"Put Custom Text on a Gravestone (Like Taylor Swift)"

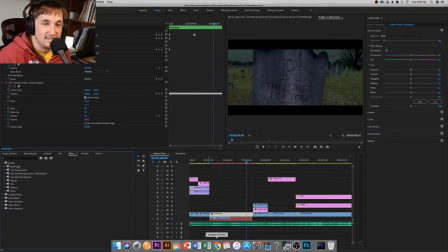(16:36)
And if you're not aware, they are an amazing YouTube channel here on YouTube, and they have an awesome company.
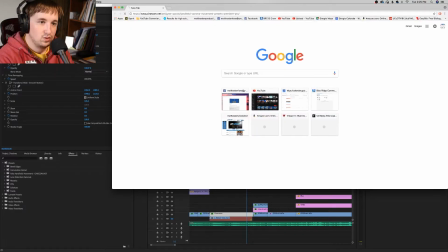(16:44)
So basically, you go to
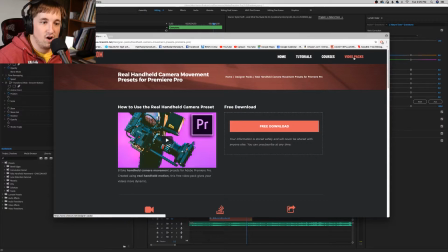(16:50)
cinecom.net/designerpacks. You can go over here to video packs and find it that way on their homepage and basically sign up for their email mailing list, and you get a free download of all of these really cool fake handheld shots.
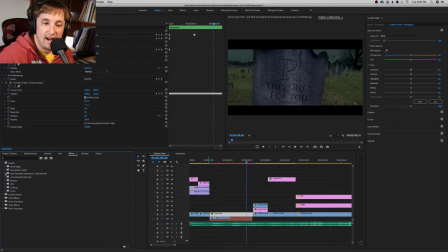(17:04)
And basically, you install them, and right here, they show up on your presets. You drag and drop whichever of the 8 effects you want. For this one, we chose the wide smooth motion one, which is down here, which is the 8th one on the list.
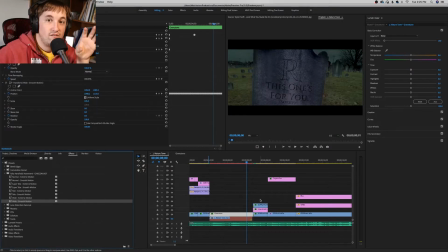(17:19)
The extreme motion just gave me too much motion for it, but this makes that photograph look like it's just a handheld shot that we actually filmed. And that's what makes this all believable. The fact that we added a couple different layers of textures to this,
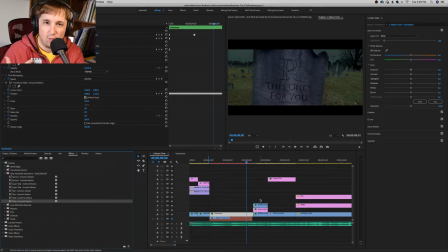(17:35)
we made the text look like it's actually written or chiseled out of this gravestone. It's just a photograph, but we added some day for night effects on it. We added some lens distortion. We added some fake handheld movements to it.
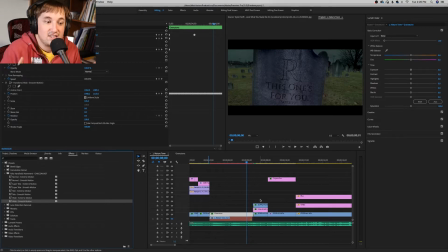(17:51)
That all plays a big factor in making it look like it's an actual believable shot. Then once that's all completed, and by the way, this is a 1920 by 1080 timeline, so it's a lot smaller than the 4K.
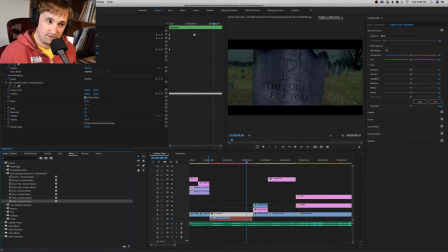(18:07)
I actually scaled it down to 54.3% to make it fit the screen, and I positioned it initially, but then this transform and wipe smooth motion made it look a lot better in the very end. Once you're done with that, you just export this little section.
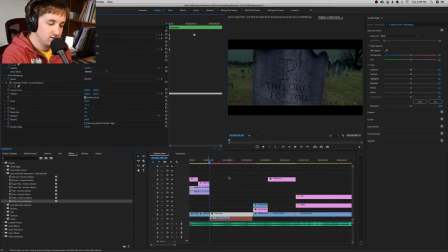(18:26)
What I always end up doing is I'll take an in right there at the beginning of the shot and an out right there,
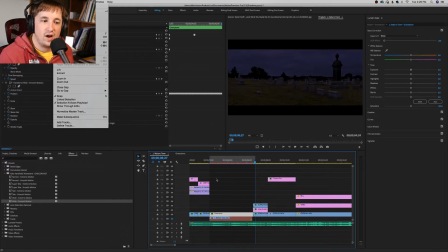(18:32)
and I'll go up here to sequence, render in and out. That way this shot will be rendered inside of my timeline.
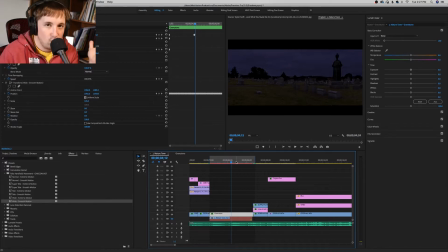(18:40)
That way it plays pretty smoothly when I'm playing it back before I export for the first time, because I don't like exporting a video a million times over. I like seeing what it's going to actually look like before I export it. Then my very next shot right here, which is also of a graveyard, for this one, I had to actually go through and manually
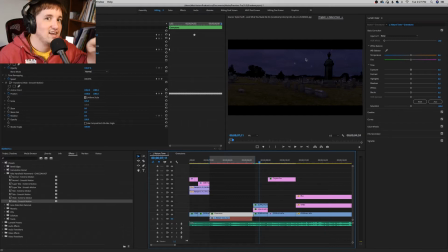(19:01)
roto out this that skyline in every single frame, because the masking on a moving on the tracking shot on this mask doesn't work as well as you think it does all the time.
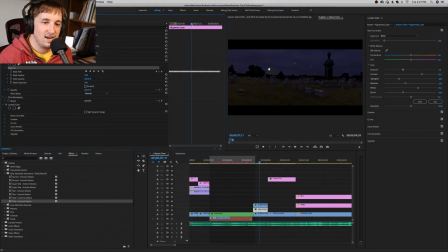(19:14)
So I had to go through there manually and take that mask and make that sky look a lot more believable. But as you can tell, I just decided to make that gravestone completely black instead of its original little bit less black.
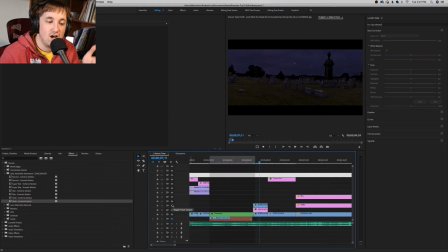(19:33)
But the same day for night effect was added to this shot as well to make it look like it's the same graveyard at the
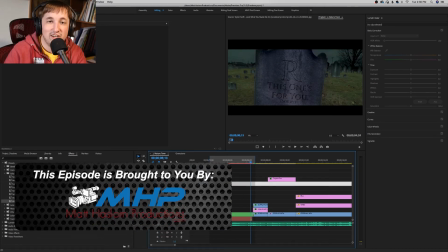(19:40)
same exact time of the day. So that's exactly how we created this shot of the gravestone and made it look like an actual gravestone in Myerstown. If you want to see the entire video, I will leave a link in the description box below to the actual music video so you can see the end result.
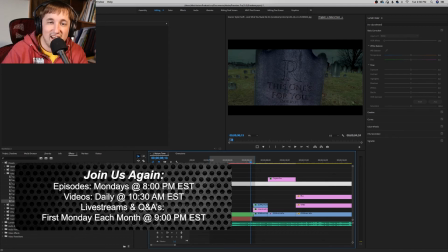(19:55)
But if you like this video, please do give it a like and subscribe to our channel for plenty more great content to come. Like I said, these are three, the trilogy of music videos has a lot of behind the scenes and a lot of editing tutorials coming out in the very near future.
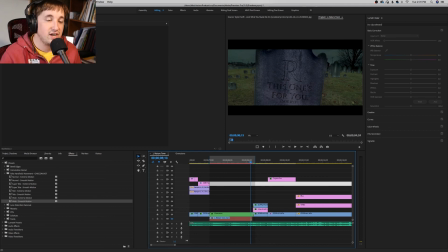(20:10)
We're going to be doing a lot of stuff showing you guys how we made these three music videos, and it's just going to be a lot of fun to show you guys behind the scenes and how we did it. So please do stick around for that and subscribe to our channel and like this video. Thank you so much for joining us, and see us next time here on VLAMP, Video Lighting, Audio, Music, and Photography How-To Show.
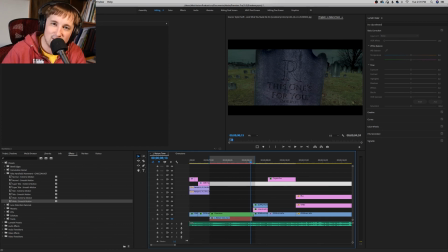(20:29)
I'm your host, Matt Haslam. Have a great day, everyone, and bye for now.